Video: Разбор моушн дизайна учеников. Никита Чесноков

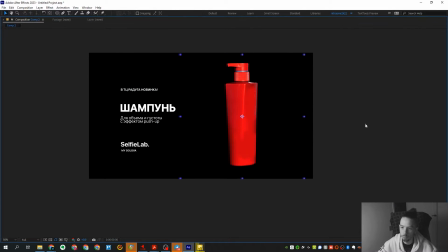И нету, так скажем, точнее есть очень много места в сцене То есть теперь у тебя здесь прям довольно много места в сцене И причем весь текст он у тебя довольно хорошо работает То есть первостепенно,
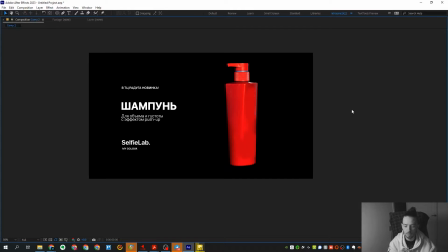вот если так будем просто говорить по взгляду зрителя Первостепенно, естественно, он посмотрит на бутылку Потому что она самая большая, она здесь у нас тупо яркая А дальше он начнет исследовать текст Первостепенно он посмотрит на шампунь Потом пойдет ниже Потом пойдет, вероятнее всего, еще ниже и в конце посмотрят про ФТЦ радугу.
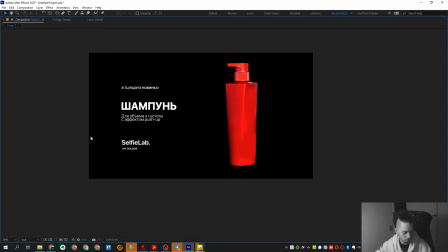Я так понимаю, что здесь еще дополнительно может быть какой-нибудь голос, что-нибудь такое, и будет смотреться в целом ок.
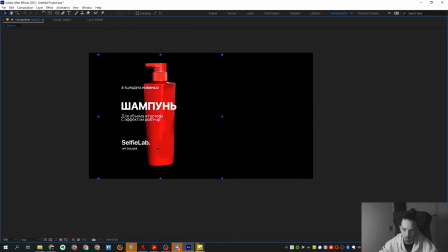Вот у тебя есть условно такая сцена, потом ты делаешь просто такую же, но зеркальную, то есть там бутылка здесь, текст справа, и вот весь ролик-то и готов, фактически.
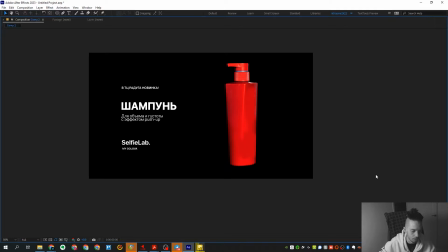То есть можно как-то поаккуратнее текст расставлять для того, чтобы это было чуть более просто опрятно.
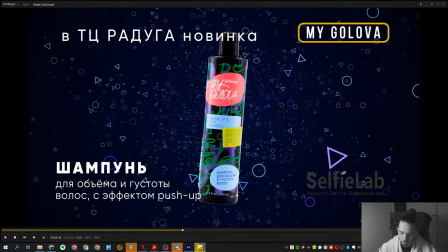И еще важный момент. Важный момент это то, как ты обтравил бутылки Если честно, отвратительно То есть, вот в целом То, как обтравлены бутылки Вот эти вот какие-то артефакты здесь Еще что-то,
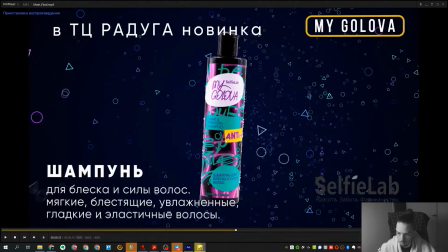это прям очень плохо выглядит Прям очень плохо выглядит И с этим нужно что-то делать Я бы, если честно, первое, на что обратил внимание Это на такую штуку Что касается дизайна То в целом не особо понятно Нафига ты сделал такие частицы Когда у тебя, вот фактически здесь весь ролик за тебя вообще сделал,
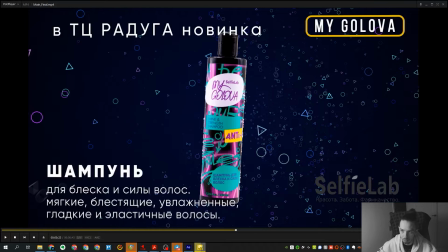у тебя весь дизайн есть на бутылках, у тебя есть и элементы, у тебя есть и цветовая схема, все есть, просто берешь, берешь вот такие кружочки, берешь вот такой цвет фона, цвет элементов, здесь все есть,
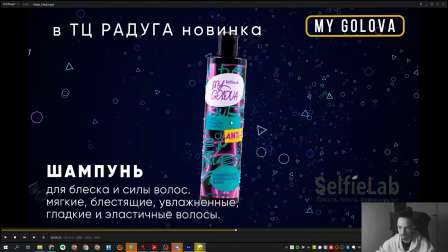плашечки, патетки, вообще все здесь есть, просто бери и используй, а ты здесь что-то выдумал, ну может быть это было требование заказчика, возможно, фактически по дизайну я бы наоборот приблизился к бутылкам, но хотя даже так выглядит,
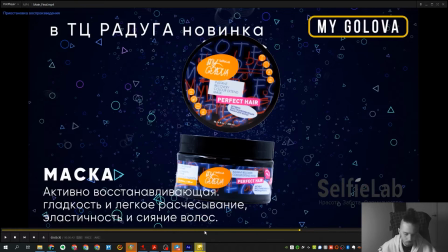очень неплохо то есть по факту вот одна сцена здесь получается вот как шаблон такой из
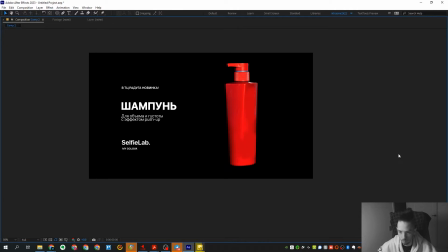нее можно делать все что угодно для так скажем уже проработки
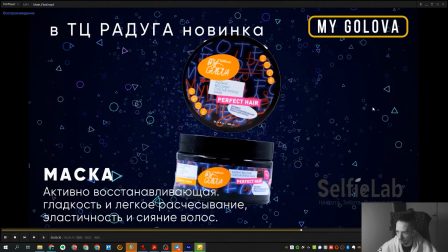и доработки всех этих момент по анимациям ок очень прям напрягает отправку вот этих вот бутылок очень